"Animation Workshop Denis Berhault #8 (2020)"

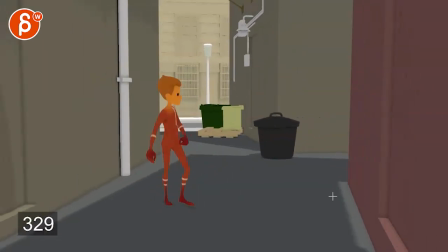489s
I feel like if I go,
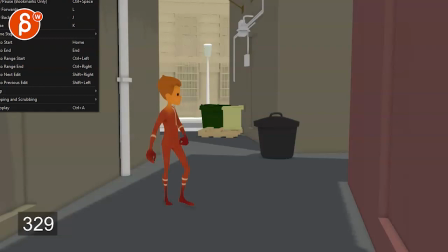493s
if I remember the hockey, which I don't remember, playback speed, let's go one more, increase.
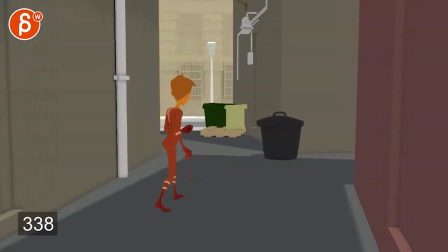502s
And just for this section here, right? That feels better to me. Just that.
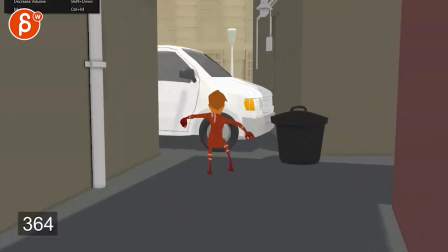512s
So this is 25% faster. Playback speed back to normal.
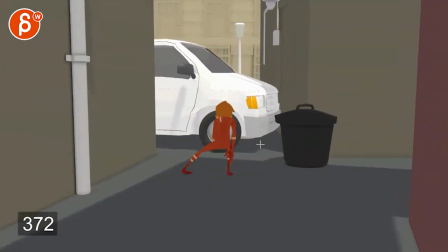518s
And then this now, on the other hand, feels too fast. So this is all cool.
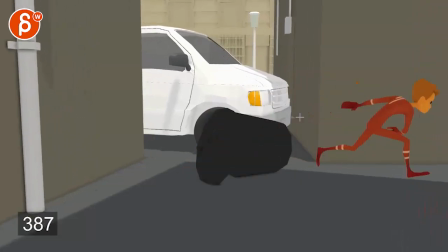523s
This is all cool. This here, when you play this in real time,
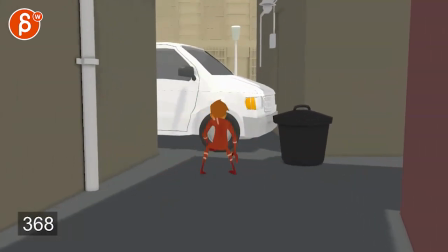528s
maybe it's because of the contrast of this feeling a bit too slow and then that, but let's watch that.
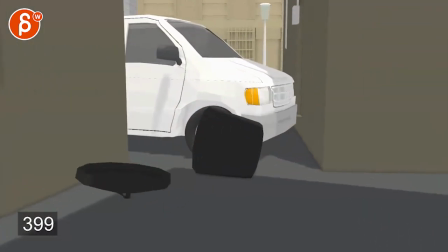535s
And there's something at the end there.
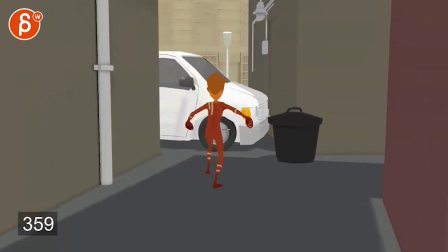542s
Yeah, there's something where you want to make this 25% faster. Slow this down.
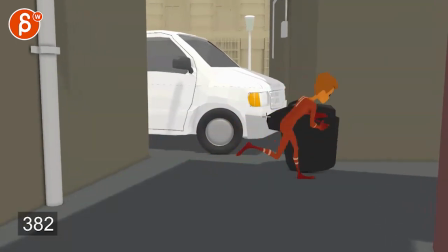549s
I think I'm reacting to this section here. It could be like 10% slower, 10-15%.
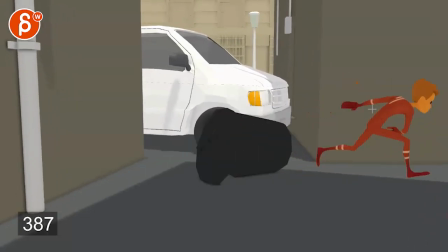555s
And then this right there. There's a sudden acceleration there that feels a bit zippy.
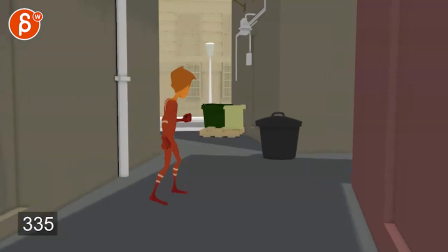563s
This is getting into really picky stuff, but... And it might, again, just be reacting to, well, this feels too slow.
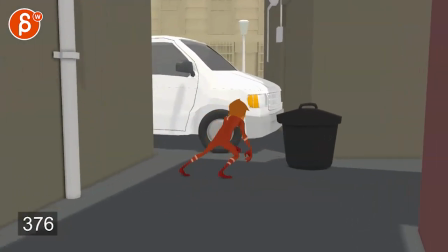571s
And then in contrast, this feels too fast. So then maybe when everything's more consistent, it could be okay. But as it could still be ever so slightly 10%. And potentially, he also looks at the ground.
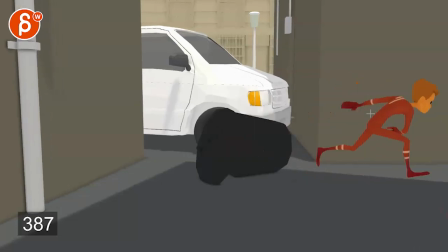583s
And the head height is kind of the same. He has a dip here, though. But it feels like it has this constant, I'm looking down.
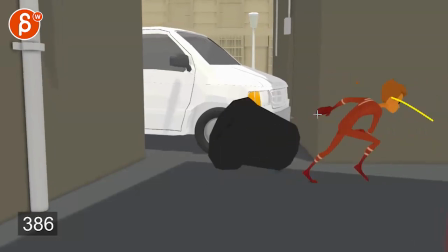591s
So maybe as you do this, when he does that with the push-off,
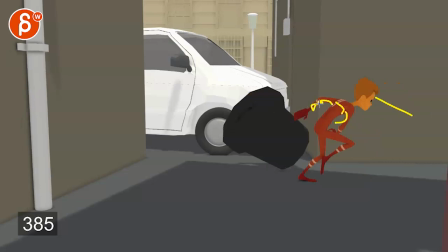596s
you could have a bit more of a rotation in Y in the chest, that because of the arm swing, which maybe takes the head up a bit.
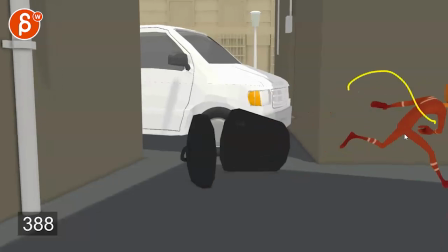603s
And then at the very end, you can kind of dip down a bit lower. Just get a bit of more contrast in that move.
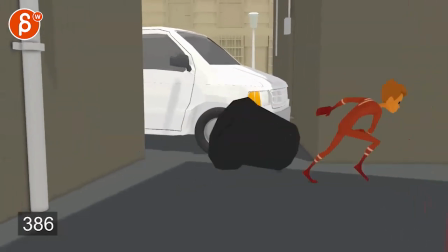608s
And in the chest and everything.
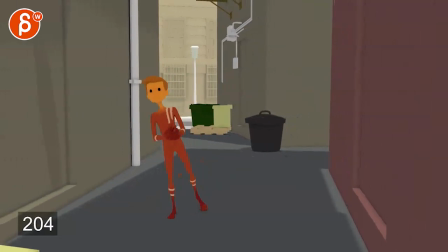615s
Car's cool. Yeah, I mean, that's kind of it. Subjective stuff, some questions, and some crazy destructive notes here. Totally up to you what you want to do. And that's it. Thank you. All right. There's an email. You can sign up. You can start whenever you want. You can submit whenever you want. You get 16 submissions. Either way, a like and subscribe would be awesome. All right. Thank you.